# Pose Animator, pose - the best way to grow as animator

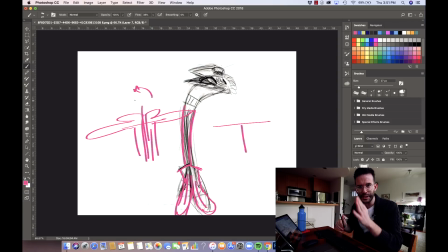The problem is when it's right exactly in the center and if it's 90 degrees, when it's like super geometrical, maybe it's when we're missing the opportunity to get good appeal. But if it's slightly off, I think it's good.
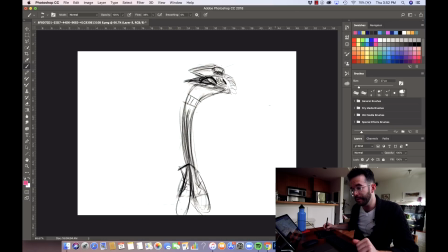And the other good thing that of course is going to help us to get good appeal is going to be the face, like this expression. I'm going to try to do my best to get this one here. I really like how the face is communicating,
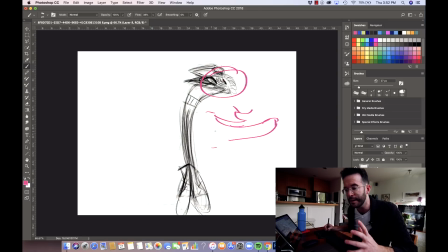or how all these three parts of the face are relating to each other with this very wide mouth. I don't know if Toy is still prepared to get that big mouth, but let's have a look. Let's see. And this very like
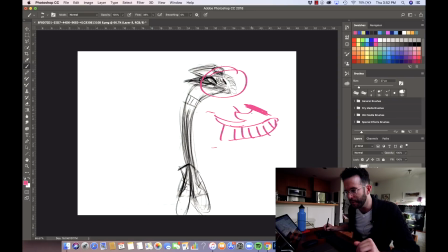crushed down brows is something that I'm really also very keen to do it. So that's also the thing. I feel excitement for doing it. I feel attracted to do it. That's also a very good sign of that I'm going to be doing something appealing, right?
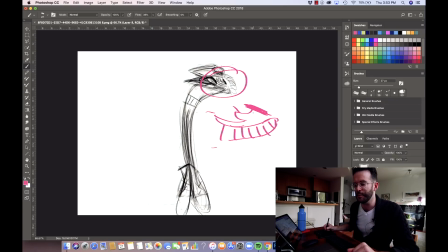So I've been mentioning that quite a few times on my videos, so it's starting to rise. So that's something that we all should note in order to know that we are in the right path for good appeal. And other different things that I see that we can do is the contrast of this
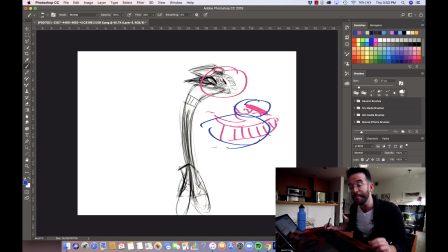big smile right here and the tiny little eyes squished and all that. Contrast is one of the biggest things that we can aim to do in animation, right, in order to get good appeal.
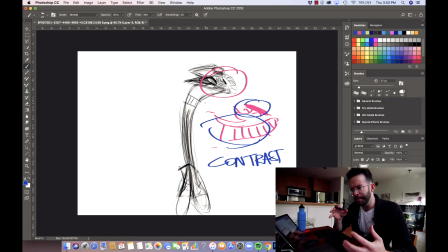So more or less those are the big few things that I'm going to be looking for in order to get good appeal.
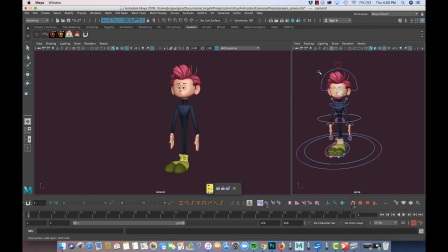So let's go and jump into the 3D scene. Okay, so here we are with the little fella, Toy.
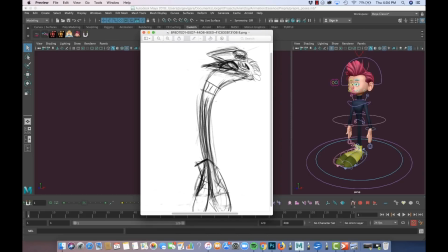So okay, so the very first thing that I like to try to get is the general pose, the line of action with this big contrast here.
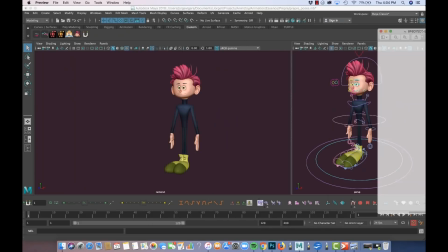Let's see how that goes.
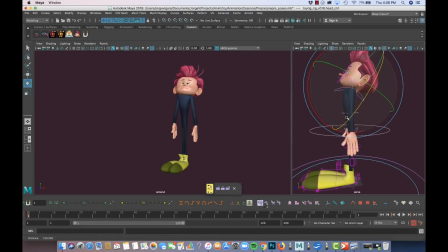Okay, so this is something that let's say that I've learned to do in OTLT, or that I started to stop having fear of, which is hiding the neck many times.
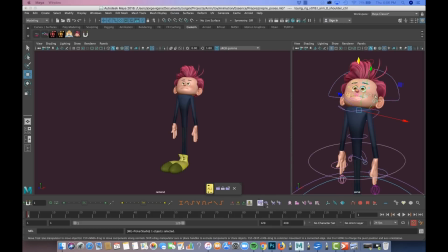I'm a big fan of working with shoulders and the expressivity of the shoulders. So what I'm gonna try to do is to get all the importance that I can to the shoulders, um,
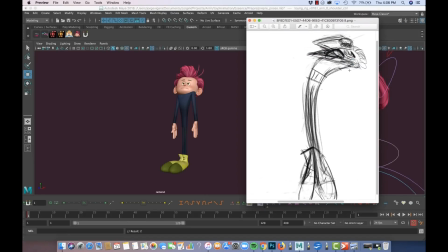to get this feeling up here. And so for that, I'm gonna try to hide the neck as well.
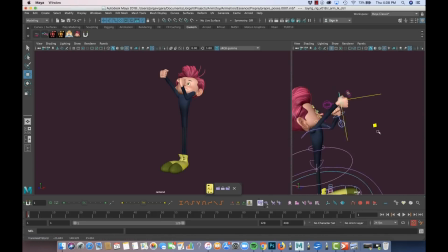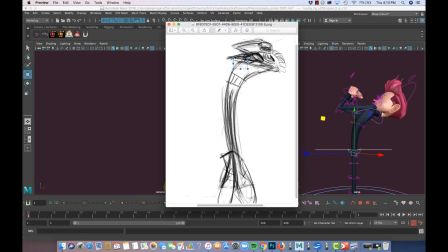Okay, so one of the things that I know that I'm working on my pose is that all the energy that is happening here and all this force that is coming towards here.
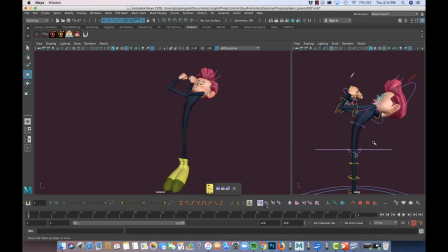So for that, I'm not gonna leave my hips by default. I'm gonna just take advantage of the rig,
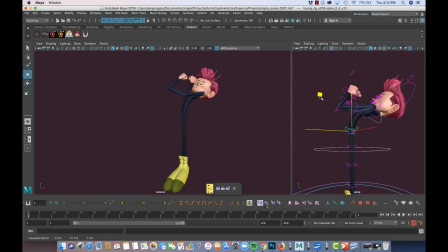and I'm just gonna pull up as much as I can in order to not just to bring like and to create like this very large feet as we can, also to create that kind of close,
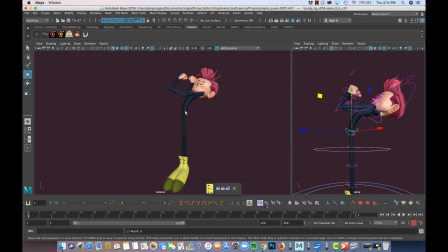also to create, thank you Alan for that. um, Also to create, if I can, all the energy coming up here. So I also want to get
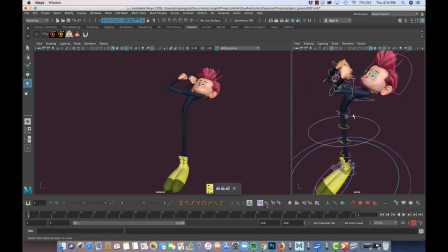let's say like that wide part of the chest, so I can start to create that difference a little bit.
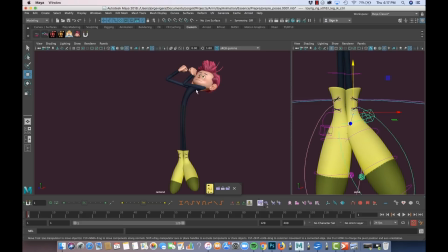What I really want to try to get is not just that evolution that is different and that creates harmony in these two lines of the body. I also want to be very precise and try to get that 2D feeling on the pose.
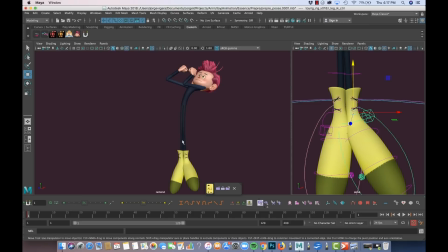So I'm going to be tweaking everything that is happening in the feet and probably in the chest as well. Let's see how it goes.
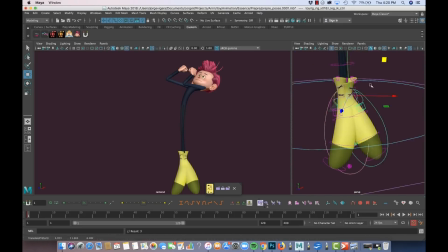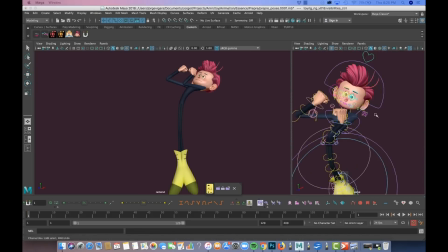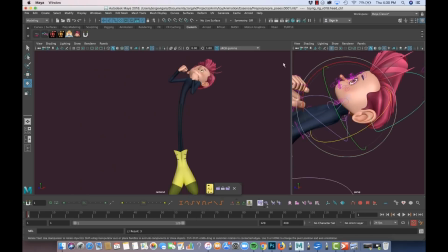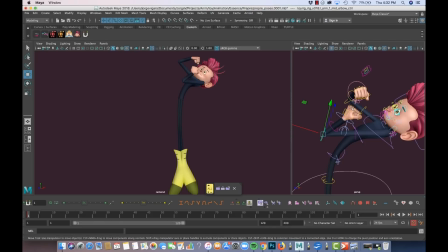Okay, there is a moment in all the poses that I reach where I cannot work with this neutral pose anymore.
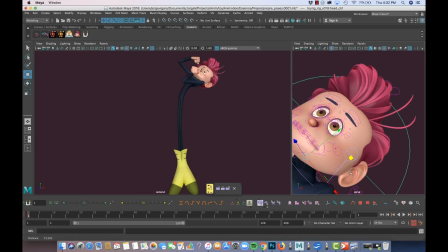It's like if I need the feedback of the face expression itself in order to continue to find a balance of
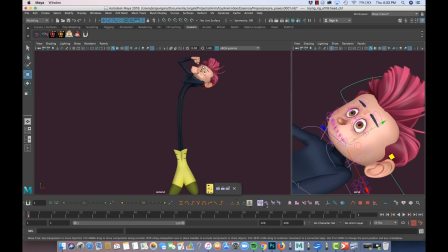everything, because I think that everything has to be connected some sort. And also because the face expression to me like very exciting always to work on the facial pose. So it's like a boost of motivation as well.
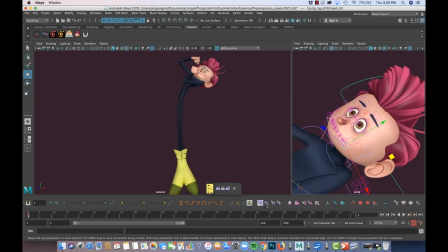So if I'm capable to get like a very good facial expression, that's gonna keep me going and keep looking for a pose that is still expressive and highly communicative and with a good appeal.
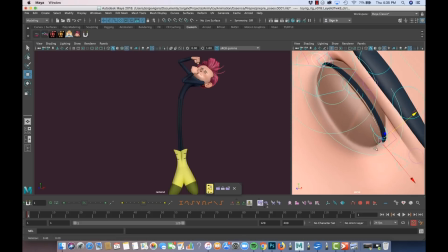Corners of the eyes. Don't hesitate to use the corners of the eye in order to emphasize the feeling that you are doing.
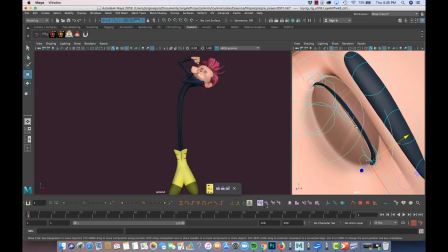This curve generally tells a lot. So I usually work with both with the corners of the mouth, the mouth of the eyes, and with the very tip controls in order to, to get more clear emotions out of it.
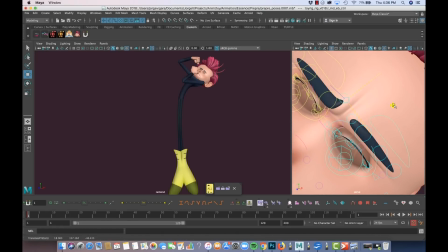I always try to find also with the eyebrows this tiny little piece of like pinch of tension.
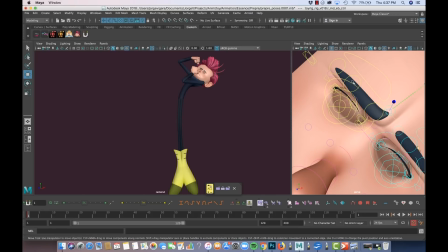That's why, for example, in this rig we have 3 main controls,
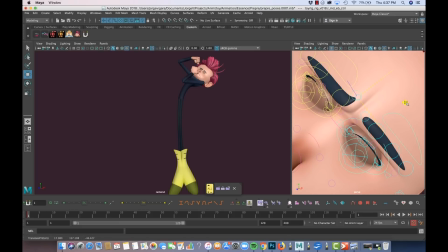and this latest one that is going to help us to whatever the expression is to find that latest detail that can add like a lot of appeal. And also I try to work a lot with the white of the eyebrows, whatever the emotion is.
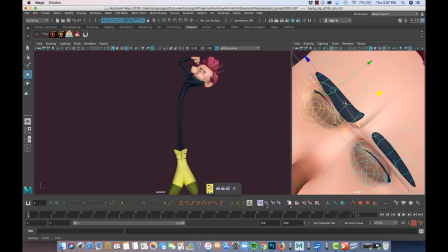If it's something where I know that there is like a lot of tension, I try to like make it wider.
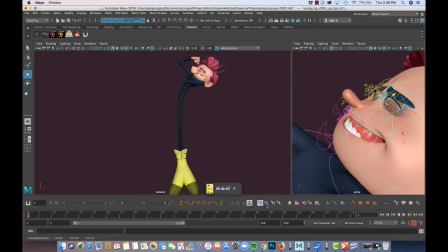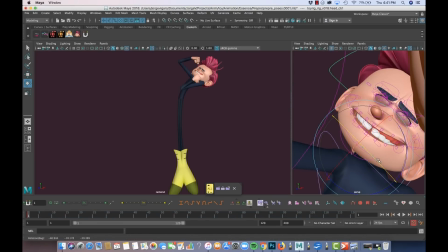Okay, so this is a classic thing that is important sometimes to do, which is to try to find the nice or the good profile. I'm looking for this line here to be clearly, and also what I want is to make sure that I can see, let's say, this part of the lip coming out.
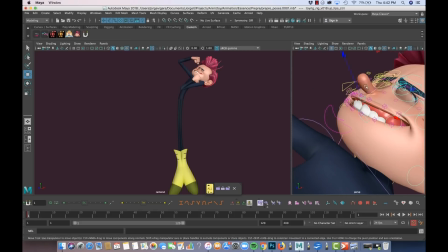So I'm gonna grab my control that is like the very tip.
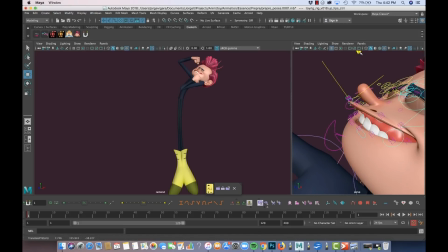I'm pulling out and see how that goes, see if that really helps.
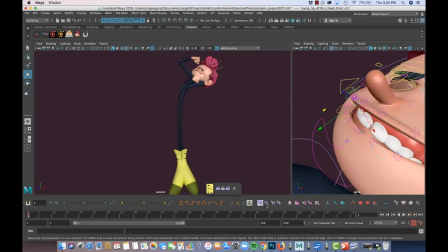And other thing that we can do to help that to happen is to push the exterior of the, to push the lip that is gonna be on the other side of the camera, and try to just bring it deep inside the face, like that.
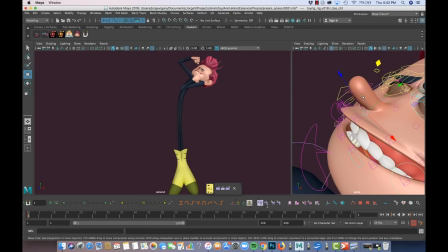And that helps us generally a lot to create those shapes on the lips.
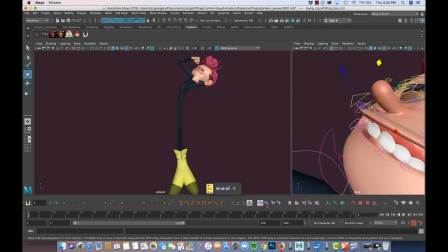that can be very fun to look at sometimes. This still needs some work, but it's getting there, more or less.
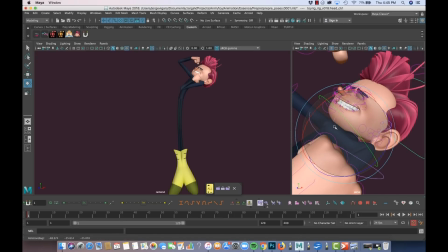So let's say, for example, there's something, an idea that I just had, and I don't, but just in case I don't want to lose this, right? So this is a very classic tip that I always give away. It seems like common sense, but not so many people know it.
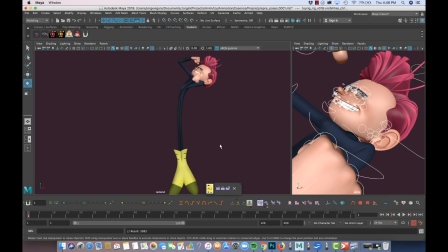So just select all, just key all, make sure that you have it, and just go to the next key and try your idea.